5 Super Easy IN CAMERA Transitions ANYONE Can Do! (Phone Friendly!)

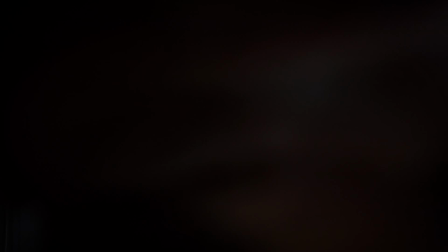Video transitions are great, but in-camera transitions are even better. So in this video, I want to show you how to film them and how to edit them. You can do these in-camera transitions with both your camera as well as your phone. So I will be explaining both. The first transition is a very popular transition that is often used in vlogs as well as in B-roll, and that is the black-to-black transition. And a great example of this is putting your hand on the lens or... to your chest.
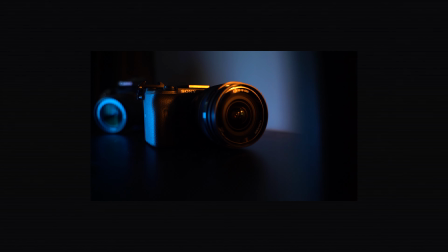Now if you want to do the same transition in b-roll what you can do is in one clip you move towards a black or dark
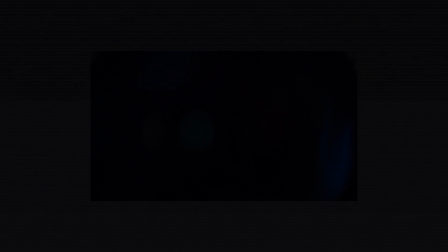object and then in the next clip you move away from a dark or a black object. One tip that I can give you here is to set your exposure.
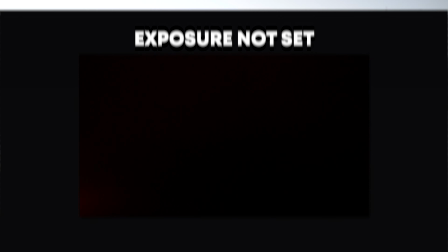This is super important because if you don't use that it's not going to look clean, it's not going to look professional, it's going to look overexposed, it's just going to look weird.
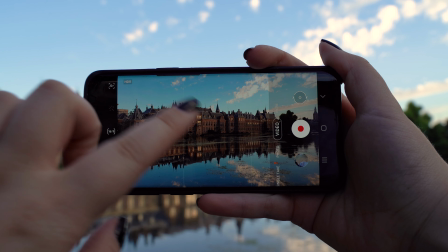So the way to do this on your phone is to open your camera app and then just tap and hold the screen until you see this pop up.
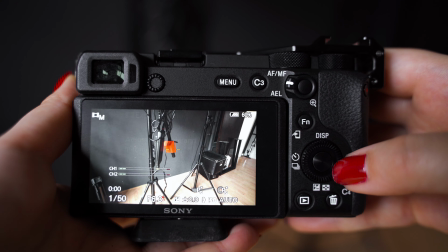And on your camera you obviously want to shoot in manual so you want to make sure that you set your aperture your shutter speed and your ISO now the next transition is a match transition and this is actually a match cut but you can use a match cut very well for transitioning from
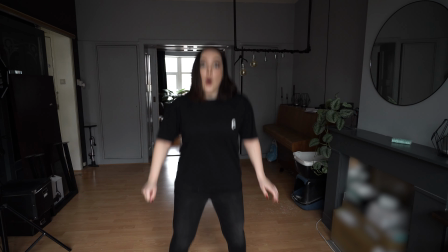one location to the other location you can also do this to change your clothing literally anything you can just be as creative as
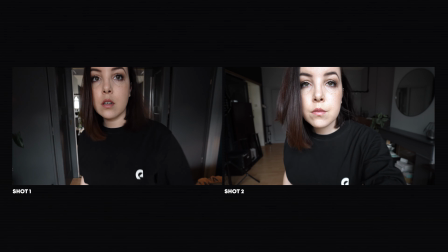you want and the most important thing when you do this is you want to make sure that you match the framing and you match the position of the object or
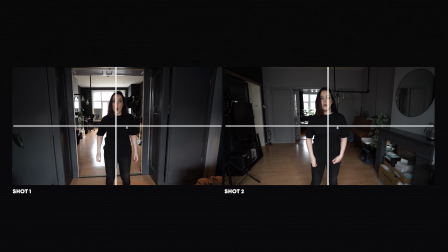of yourself you want to do this as closely as possible but we can also fix it a little bit in post. So since we're talking about editing, let's hop into Premiere Pro and learn how to do that. All right, it is time to learn the first two transitions.
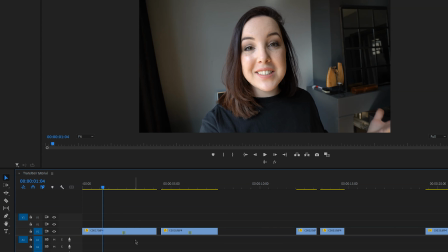And the reason why I'm putting these two transitions together is because the editing is the exact same. So the first one is the black to black transition. What we're going to do is we are going to look for the first black frame of the first clip and the last black frame of the second clip.
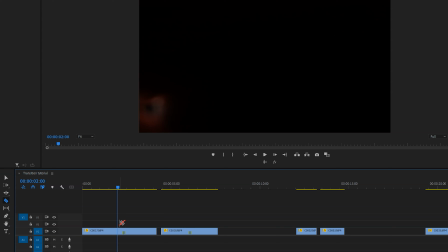So once you've found your first black frame, hit C on your keyboard to enable the razor tool or press command K or control K and then do the same thing for the other clip.
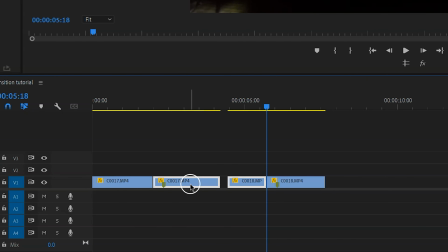And then all there's left to do is delete the two clips right here and then right click on this space and click on ripple delete.
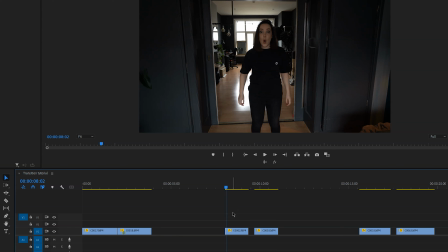So the match transition is very similar. First what we're going to do is we're going to have to match the clips because as you can see I did not match them perfectly.
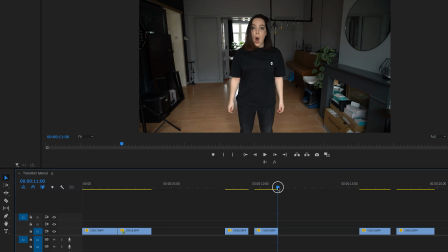In one I'm standing a little bit further from the camera than the other.
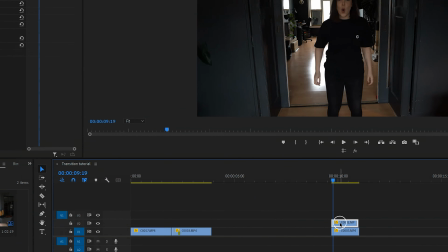So what we're going to do is I'm going to put this clip on top of the other clip and then I am going to lower the opacity so that you can see both clips.
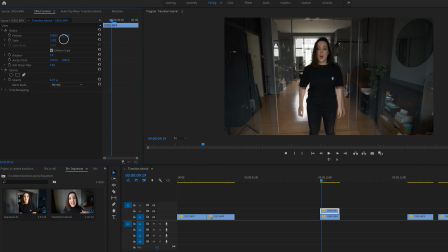And then it's just a matter of resizing and repositioning this clip to make it match the other one. Now when we're done we're going to up the opacity again to 100. We're going to place it back and then we're going to find a frame that matches the other clip.
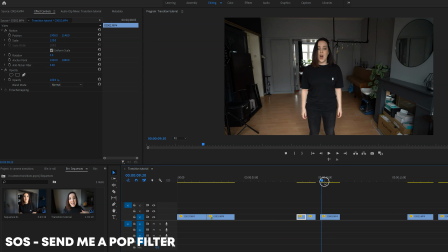So what I'm going to do in this case as I'm jumping up I'm going to look for the highest point where I'm jumping and I'm going to cut it there in both clips and then I'm going to put the clips together. And the third transition is a whip transition. Now this transition is used all the time in B-roll as well as in vlogs like I just did.
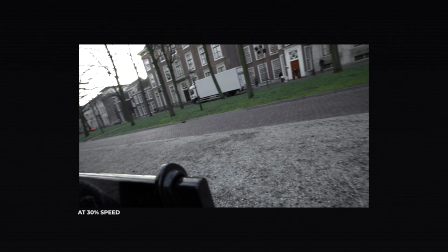And the key here is to make sure that you whip in the same direction because otherwise it's not going to look good. So in one clip you want to move away from the subject and then in your next clip you want to whip towards your subject. Now the biggest tip that I can give you here is to follow the 180 degree rule and maybe you've never heard of it and that is totally fine. Basically what it means is that your shutter speed is set to double the frame rate. So if you film in 24 or 25 frames per second, you want to make sure that your shutter speed is set to one To one 50th that creates the best motion blur now The next transition is kind of like a variation of the whip transition and that is the shake transition now This transition is so much fun to do in vlogs and it actually works the same as a whip or a pen transition What we're doing is we're shaking the
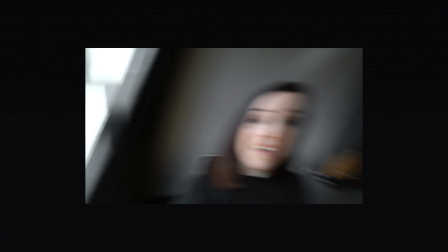camera to create a lot of motion blur that distorts the image so that then in post you can just easily cut it and make it look super seamless. So let's find out how to do that.
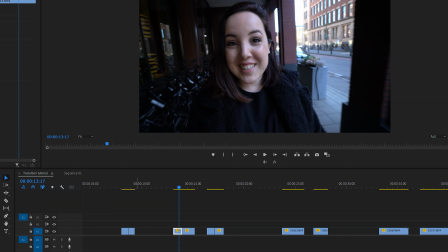When it comes to making a whip transition look seamless, there is actually another tip that I want to give you and that is to take the colors and the brightness into consideration.
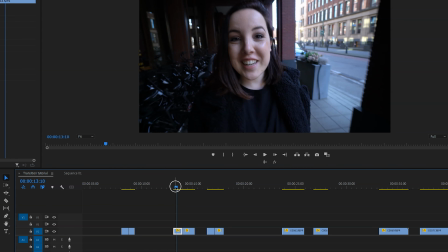Now, what do I mean by this? I'll show you. In this first transition, I made the mistake to first shoot in a dark area and then in a bright area.